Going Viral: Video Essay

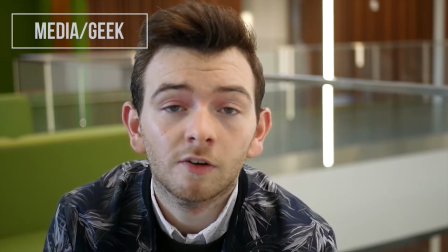[4:08]
The video starts with a general introduction, recorded in a relatively quiet space, some minor details about footing,
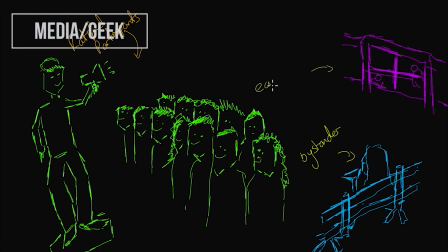[4:14]
followed by a pencasted drawing of a typical speech act with voiceover narration to describe the participation framework.
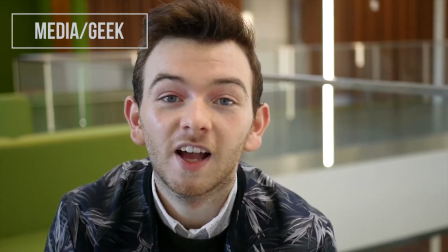[4:21]
After this, a brief discussion on the production format helped to outline the 3 roles a speaker can assume in conversation. The whole style of the video was made to be accessible regardless of level of understanding.
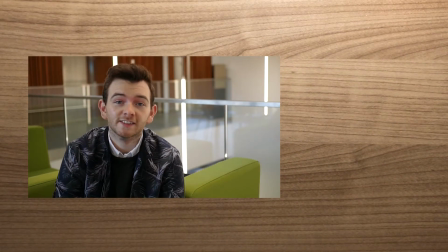[4:31]
The positioning of the camera, which was angled slightly downwards to create the illusion of a conversation between friends, created a sense of comfort.
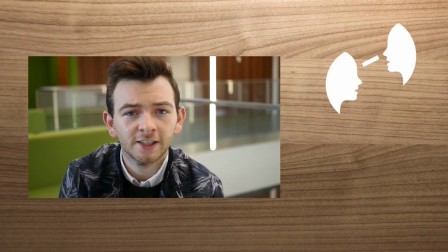[4:39]
A similar vlog style to the media culture video was employed, but I tried to make this somewhat more formal by using a tripod for a steady camera and a more considered background to reduce distractions.
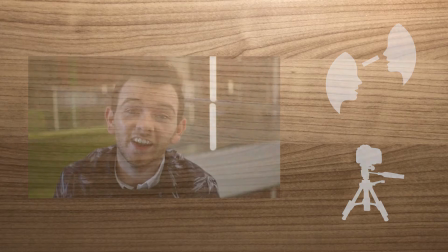[4:49]
I wanted my audience to focus on me and not the scene. Pencasting was also an important part of the brief.
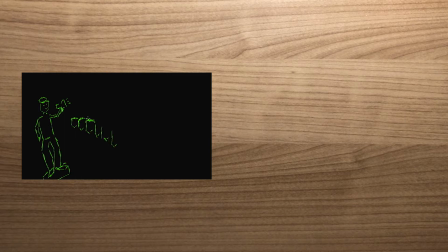[4:55]
Ju et al. Portray videos that include a whiteboard drawing demonstration as particularly engaging,
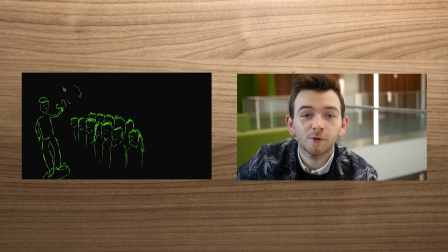[5:00]
though they also mention that informal talking head style videos were just as engaging for audiences.
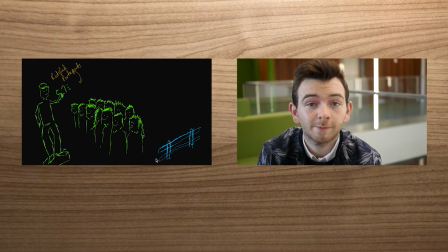[5:05]
To capture and hold the attention of my audience, about 52% of the video was dedicated to presenting on screen,
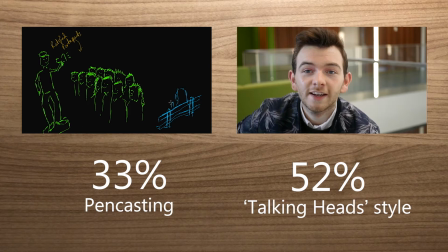[5:11]
while 33% of the video was dedicated to pencasting. By providing this balance, the video would appeal to the widest range of people and, as Duo et al.
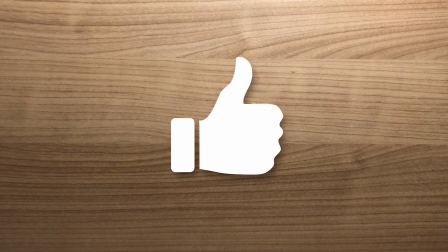[5:20]
Suggest, also generate the biggest engagement potential possible. Duo et al.
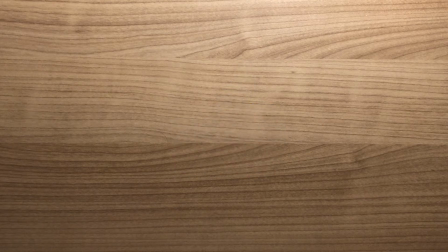[5:25]
Also indicated that videos with high enthusiasm were most appreciated.
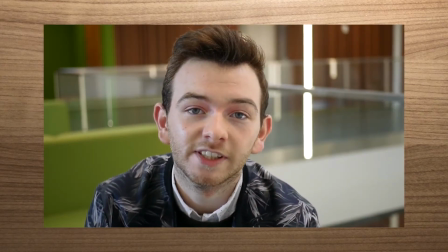[5:29]
Feedback from some close friends highlighted that in comparison to my media culture video, I wasn't as engaging.
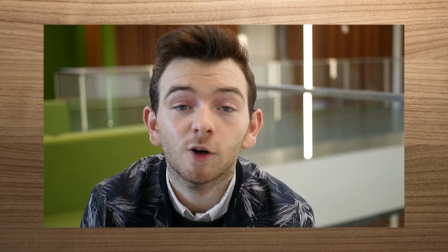[5:34]
I believe that if I'd had the opportunity to recreate the video, I would have sped up my pacing and perhaps varied the intonation of my voice a little more.
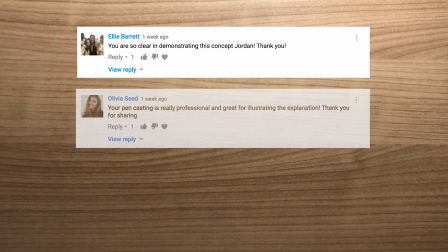[5:42]
On the other hand, comments left below the video suggested that I was clear, professional and detailed in the way I approached the concepts.
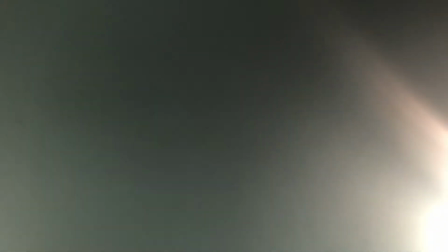[5:49]
Overall, I was pleased with the outcome. While most of the theories I have looked at thus far seem to indicate that audiences are generated without any external assistance,
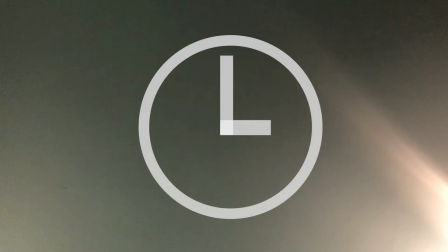[5:58]
the brief we were set and timescales to work within required views and engagement to accumulate much quicker.
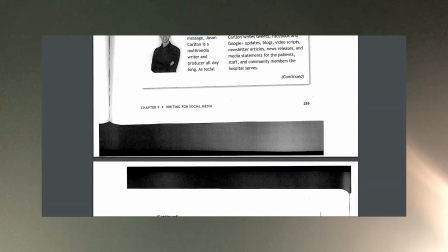[6:03]
Kuhn and Lingwall write about the way in which companies utilise social media to generate an audience.
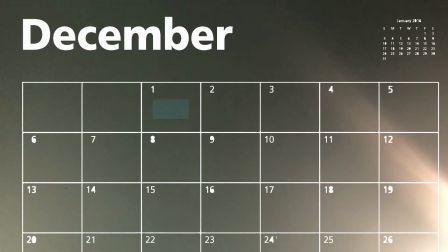[6:08]
They suggest that regular content without breaks gives your social media following something to look forward to, but this presumes that there is a wide amount of content you can share with them.
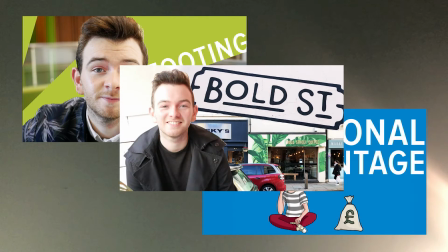[6:17]
For me, I was somewhat limited in that I only had 3 videos. I had to think of creative ways of sharing content, like creating 2-second boomerang GIFs,
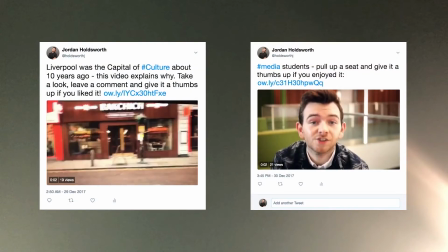[6:25]
which would grab my online audience's attention, even if they were quickly scrolling down the timeline.
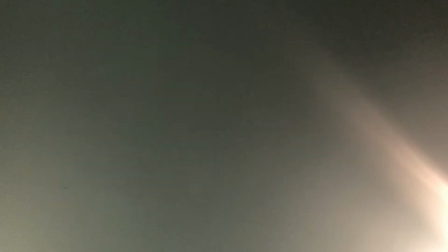[6:30]
On particular days,
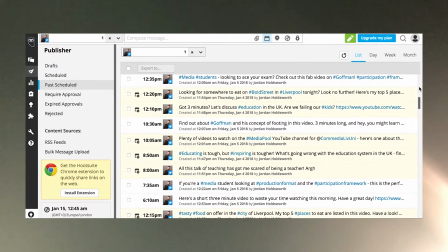[6:32]
I tried this out by setting up the online social media controller Hootsuite to auto-schedule tweets at regular hourly intervals in the way which Kuhn and Lingwall recommended.
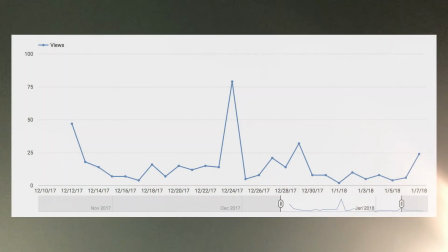[6:41]
On December the 24th, I received a total of 79 views on the day.
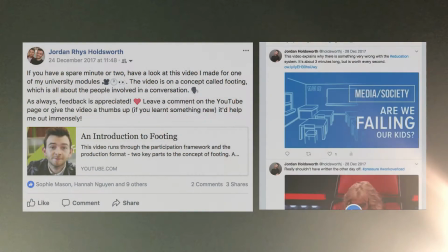[6:45]
On this day, I had posted to both my personal Facebook account and hourly to my public Twitter account.
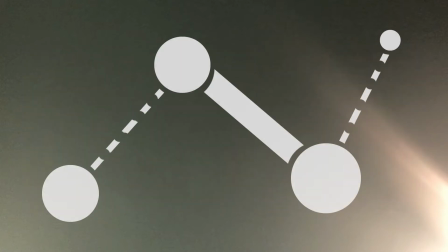[6:51]
Kat Furrer's description on the complexity of strong and weak ties within networks has a lot to account for.
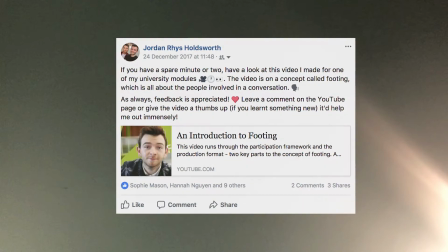[6:56]
It explains why my Facebook posts will have generated an audience of friends and family interested in watching a video of my work,
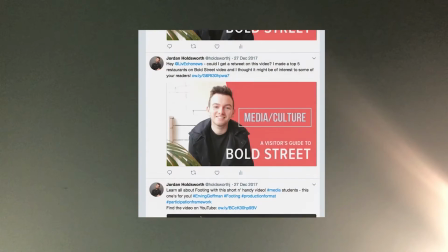[7:02]
and why my Twitter post pulled an audience of general users interested in the topic.
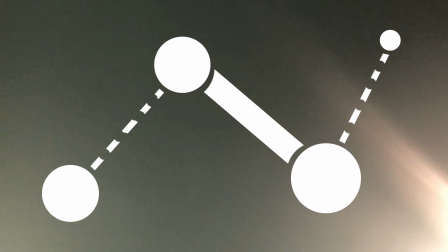[7:07]
Here, it seems that by using different social media platforms for both personal and professional use, I had the advantage of reaching people who would be interested.
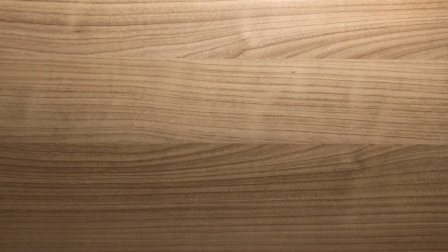[7:15]
Now back to the video. Nan and Hemsley outline the stages of a video's life cycle.
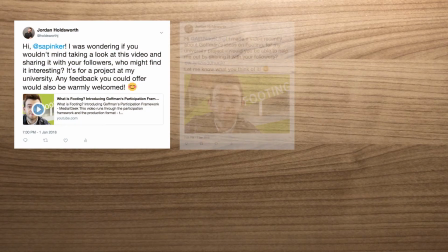[7:20]
I tagged the well-known cognitive psychologist Steven Pinker, as well as linguistic accounts like All Things Linguistic and Backseat Linguist,
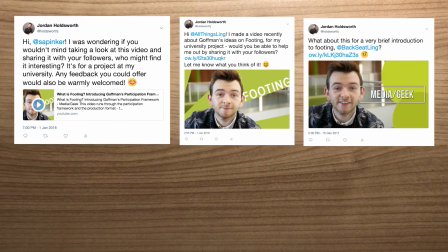[7:27]
and even my university's communication and media departmental account in tweets.
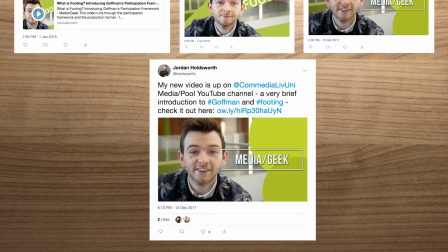[7:31]
These may have helped me to tap into various pre-established networks along with specific hashtags and phrasing.
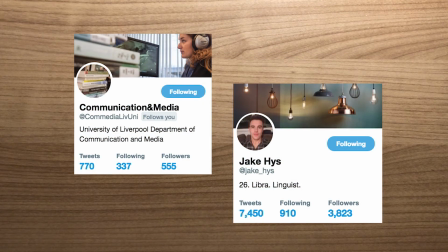[7:37]
Both the department account and that of Jake Hayes, which both have very good followings, shared my post.
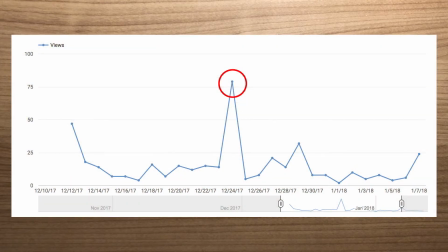[7:43]
This may explain the peaks in my viewing analytics for the video, and may provide evidence as to why this remained the most popular video on the channel for some time.
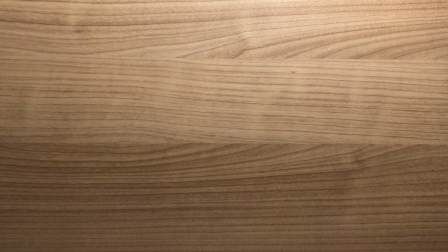[7:52]
For the media culture video, my stakeholders were very different.
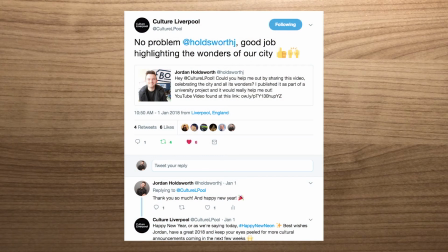[7:55]
Tweets were targeted at culture-related Twitter accounts, such as Tell Liverpool, Culture Liverpool, and The Liverpool Guide.
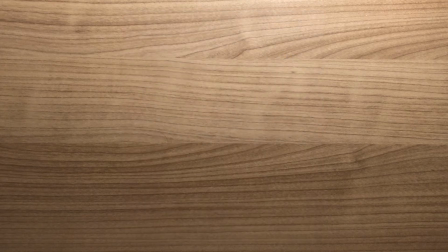[8:02]
I also thought it suitable to tag the establishments that I had featured in my top 5, and this proved to be particularly useful. All 4 accounts who had Twitter, those being Mowgli, Lucha Libre, American Pizza Slice and Baksheesh, shared my video.